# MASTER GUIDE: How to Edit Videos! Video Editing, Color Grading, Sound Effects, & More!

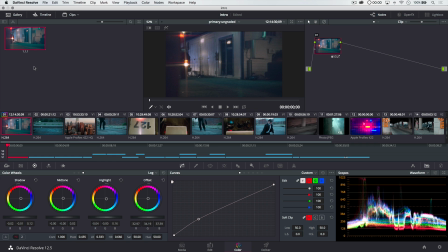3718s
When we grab the still, it's almost like saving a preset, because what we can do now is go over to this SWAT team shot.
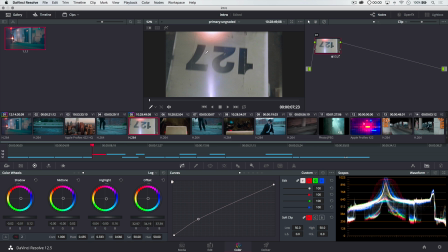3724s
We can right-click on our still and choose Apply Grade. Boom, it changes that. We can go ahead, right-click, Apply Grade.
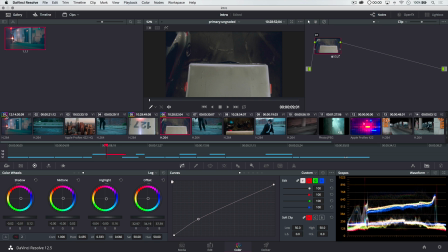3730s
Great, you can see that. We just quickly go ahead and we get that little sort of colorful thing saying, hey, you've done some colory stuff to this little video clip. Right here, too, we can right-click, Apply Grade. Great. Maybe this shot as well.
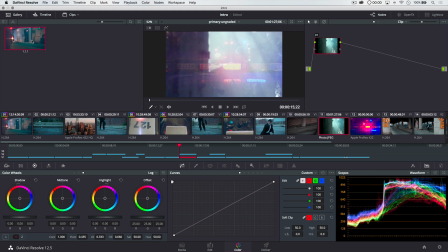3744s
Here we should try to apply the grade. I don't know. I think we're gonna have to do something a little bit different for this shot just because of the way it's set up. We'll take care of that one by itself. And I don't think we've got any other sort of dark shots. All right, so we got all of our dark shots taken care of. Let's take a look at our drone shot here.
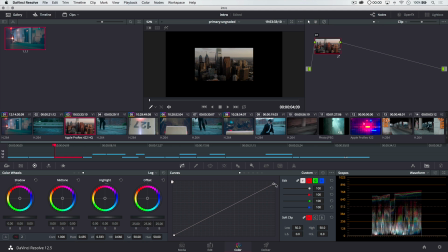3761s
And with this one, I definitely want to make it darker. So I'm going to pull down on just the white point, and I'm going to pull up a little bit. I want to brighten the shadows just a smidge. And then I want to come up here and just pull down on the brighter parts of the image, make them a little bit darker. All right, and then maybe with the offset for this overall, I'm just going to turn it down a little bit.
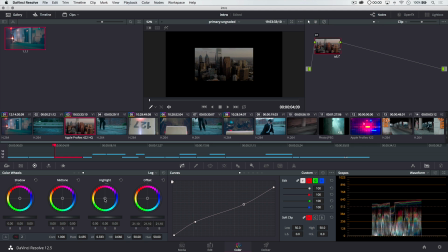3778s
And then most importantly, I want to add orange to the highlights, almost to try to simulate a little bit of like a sunrise. It was the morning, but probably even more important than that is just really infusing some serious blues into the shadows and into the midtones
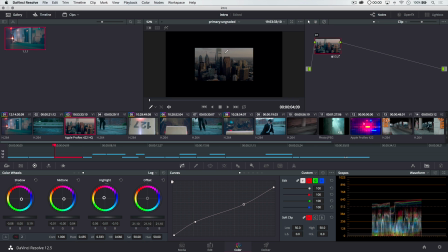3794s
just to try desperately to give this drone shot a little bit of the cool-ish tone that the rest of our image is going, or the rest of our video is going to have.
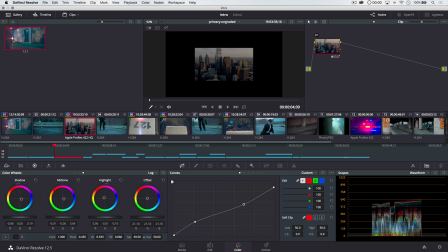3806s
So we're just trying to cool this guy down a little bit. We can probably also just drop saturation overall by just dragging the saturation slider. If I hover over the word sat and just drag, left a little bit, we can drop the saturation a little bit.
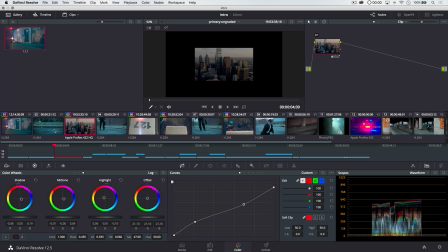3820s
I don't want to mess around with the hue at all. That's probably all I'm going to do for this. And now let's go ahead and talk about editing the true blue shots.
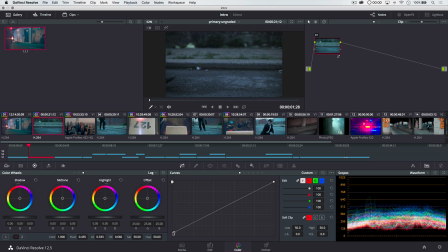3829s
So the first thing I want to do here is boost the shadows a little bit and knock down the highlights a little bit. Again, we're just killing off a little contrast. I'm going to maybe make it a little bit darker because we can, if we pull these shots a little bit darker, maybe that'll pull them just a touch more in line with these, right?
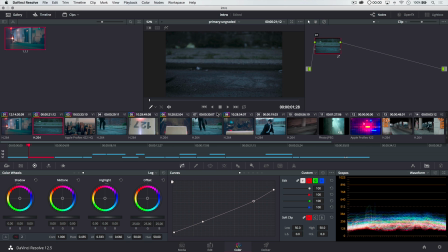3844s
Just a little bit. Again, we're trying desperately here to just darken things, they make this feel a little bit more like it's maybe an hour before we actually shot it. And then here with the midtones, I'm going to infuse a little bit of yellow into the midtones. And adding a little bit of yellow to the midtones is going to, it's going to sort of make the shot look a little bit more natural.
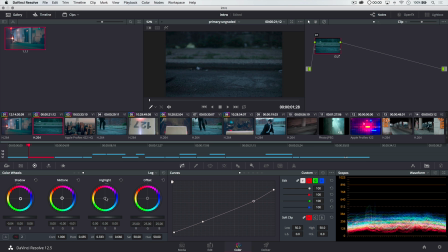3862s
With the shadows, we will just add a drip of blue to the shadows. And for the highlights, we will add some yellow to the highlights. And the offset, and by the way, with these little sort of wheels at the bottom, you just drag right or left with them. Maybe I'll make this just a little bit darker. All right, something like that. It looks pretty cool.
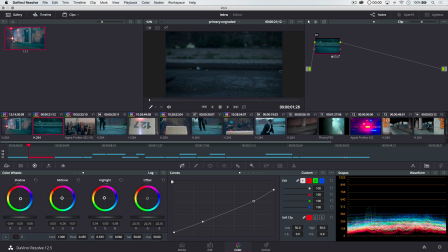3880s
With the highlight, I think I'll add a little bit more yellow.
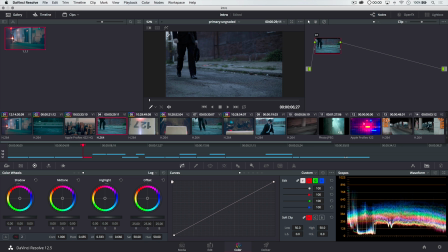3883s
And mainly I'm doing that because I know when I get to these shots out here where there's actually bright areas, I think it's going to help us a lot as far as that's concerned.
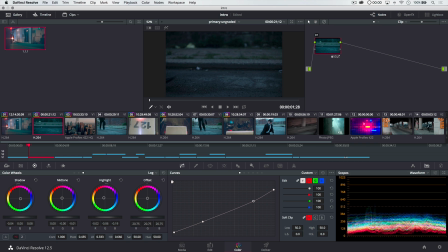3891s
Let's go back to this real quick. I'm going to reduce the highlight light level as well. So I'm just going to drag that back. All right, let's right click and grab this still as well because we can come out here to this video. We can apply this color grade. Look at how much that changes that. It's crazy, isn't it? Let's go ahead here.
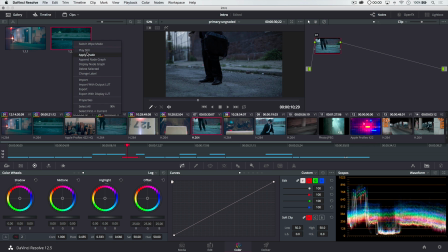3907s
There he is on his feet. Right click, apply grade. Cool.
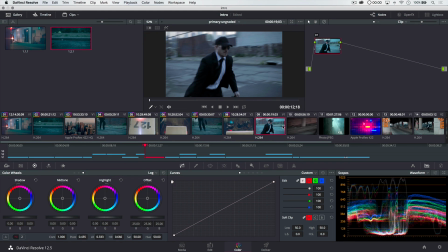3913s
That looks good. All right, let's go to this clip here. Right click, apply grade.
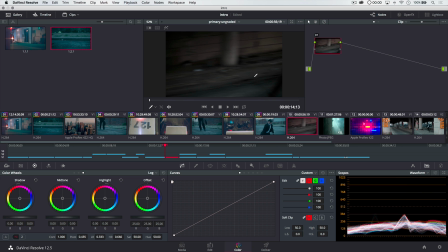3918s
Cool. You can see we're just kind of darkening that down. Now this shot is naturally a little bit darker, but let's still do right click and apply the grade. Let's kind of see what this looks like. I feel like that's just going to be a little bit too dark, and we'll correct that by just kind of pulling up on the curve a little bit.
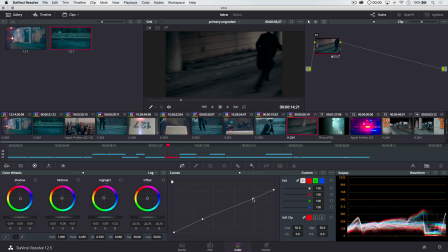3936s
Now, what I do want to be careful of is that when I pull up, I'm going to be brightening things up and adding a substantially greater amount of that orangey highlight. So I'm going to pull back on the yellows and the highlights there as well.
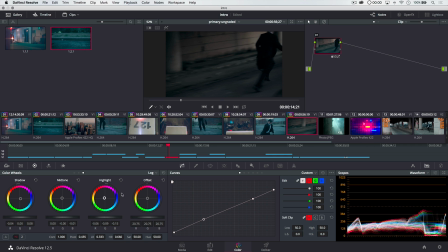3949s
And anytime, by the way, if you completely bungle one of these up, you can hit the little just like reset arrow, and it'll bring your little circular thing back to the center of the target. All right, so that's great. Oh yeah, remember we have to, we got to color grade this little clip as well.
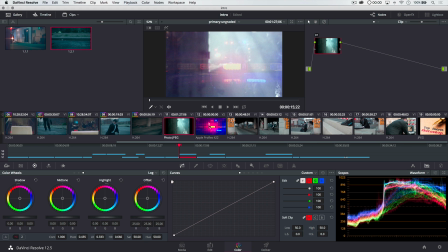3963s
We do have the police lights overlaid in there, but we can also mess around with the police lights.